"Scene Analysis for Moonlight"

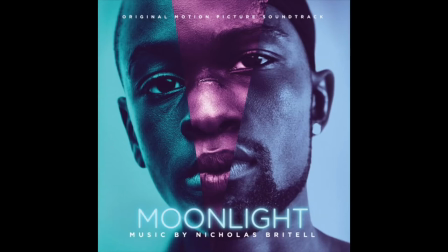[0:00]
The film Moonlight was made in Miami, Florida in 2016 by the director Barry Jenkins. This film is an adaptation of playwright Terrell Alvin McCraney in Moonlight Black Boys Look Blue. This film consists of three chapters in the main character, Sharon's life, his youth when he was known as little,
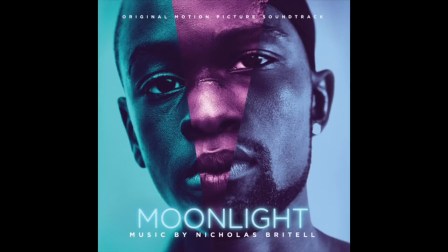[0:18]
his adolescent years, and adult life when he is known as black. These chapters reveal the difficulties Sharon faces with his sexuality as a black gay man and his desire to act on it against the judgmental people and poor environment he faces every day.
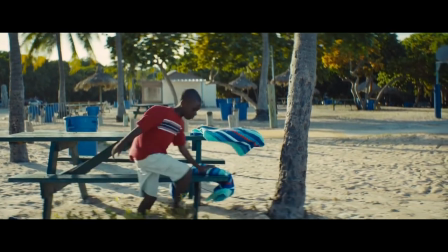[0:37]
Today I will be focusing on the scene when Sharon is a young boy and was taken to the beach by Juan, a man from his neighborhood that took him in and taught him how to swim.
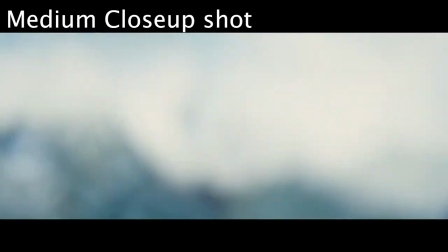[0:50]
This is a medium close-up shot of Sharon standing in the water as he lets it sway him back and forth.
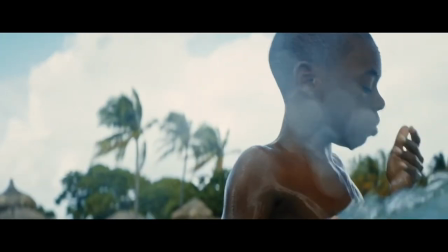[0:56]
He cradles the water in his hands which shows the viewer how he enjoys it. there is a sense of innocence in sharon as he is learning to become comfortable and fluid just like the ocean
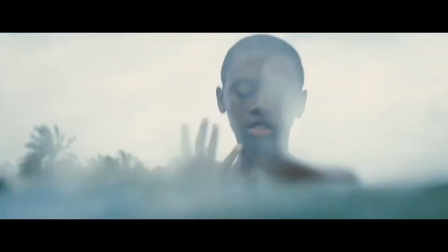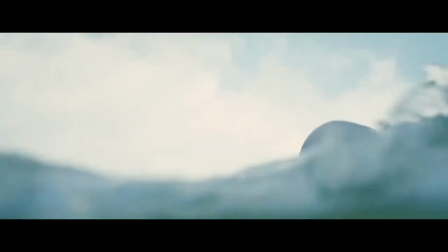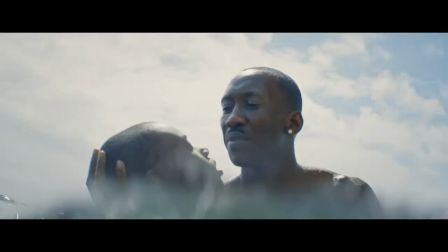[1:16]
the light
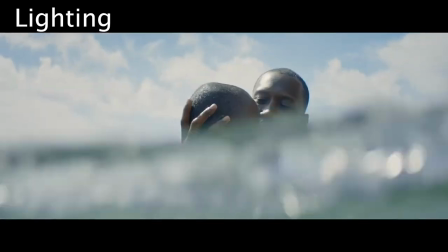[1:21]
is at its brightest as it casts down on sharon and juan similar to sharon being dipped into
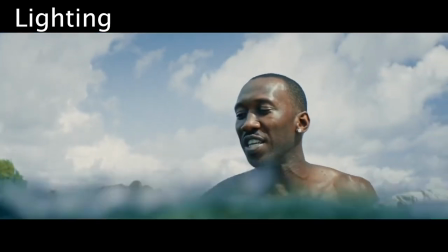[1:26]
the ocean the light shining on him represents an awakening almost like a baptism for
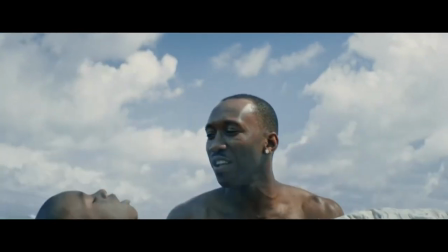[1:30]
sharon as he is learning to trust juan and embrace the world around him this is the beginning of a
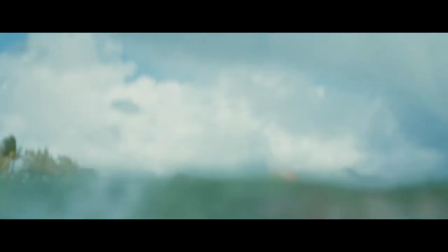[1:35]
new direction for sharon and with juan's guidance he feels supported and there is a trust building between the two i
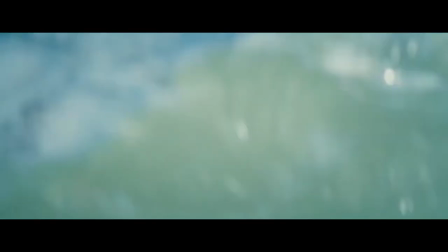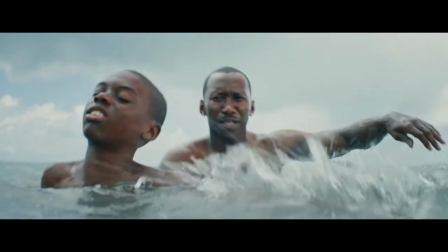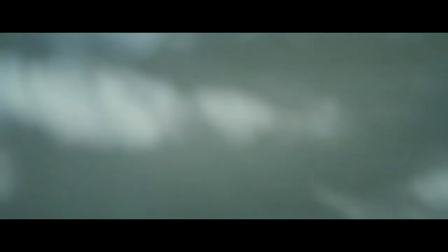[1:55] think you ready i think we got a swimmer you want to try you ready to swim
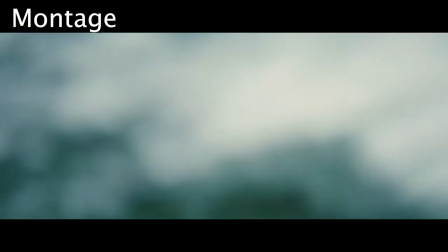[2:05]
montage is a sequence of events as sharon learns how to swim on his own without one's help this montage shows a milestone for sharon
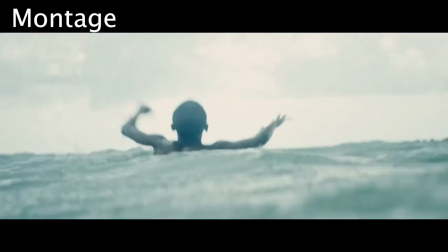[2:13]
as he learns how to face the current on his own much like what he will have to do towards the bullies and anyone else that is against him there
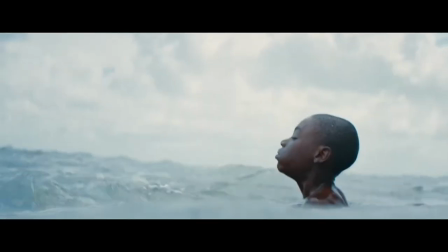[2:20]
is a sense of freedom as a viewer sees sharon's small body submerging from the water
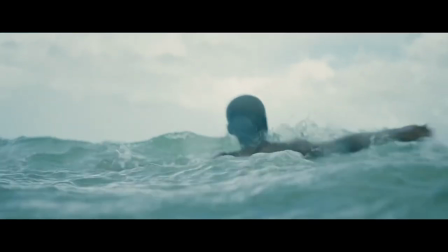[2:24]
This foreshadows how Charon is capable of adapting no matter what, but with that comes his silence.
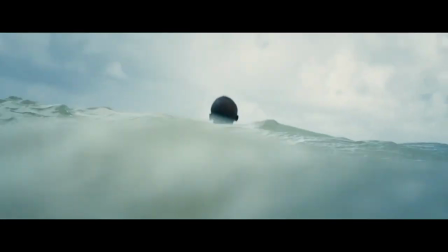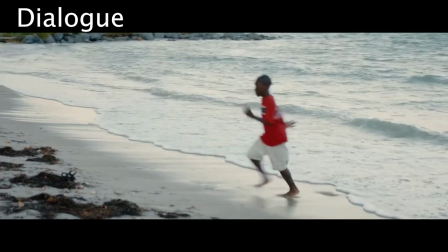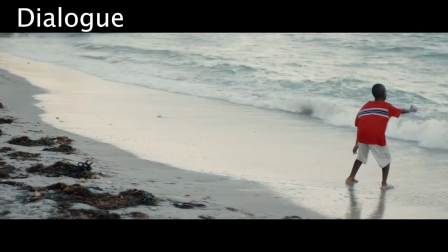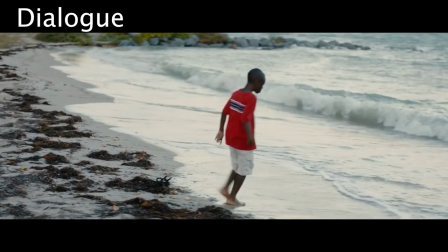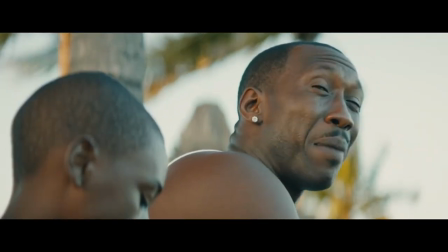[2:50]
The dialogue coming from Juan is crucial for Charon as he explains to him that there are more black men like him in this world and black boys like him are special.
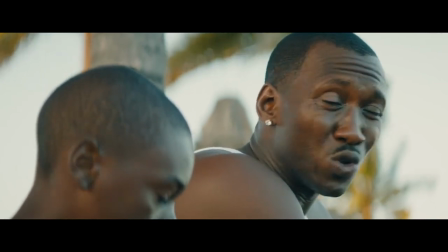[2:59]
Juan indirectly lets Sharon know that there is no one like him and he must learn how to be comfortable with himself first before letting
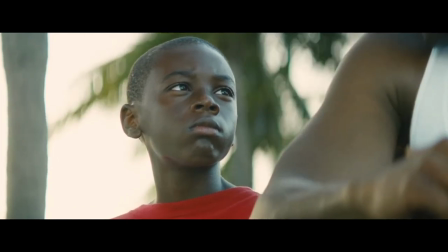[3:06]
anyone else to take that for him there is freedom and knowing who you are in this scene capture the beginning of Sharon's journey
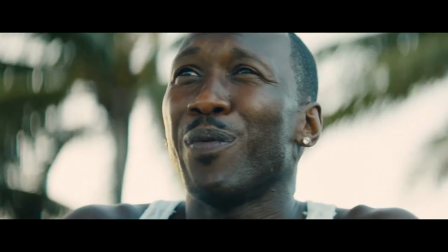[3:14] I'll run by this old old
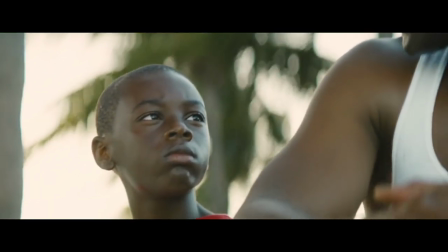[3:21] lady I was running Holland cutting a fool boy this old lady she stopped me
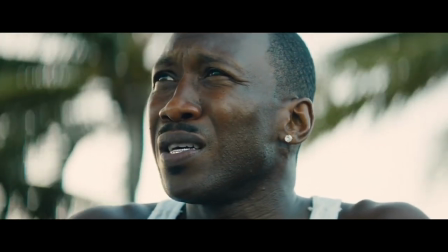[3:34] Running around, catching about a light,
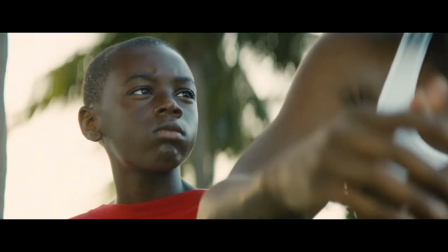[3:40] and moonlight, black boys look blue, you blue.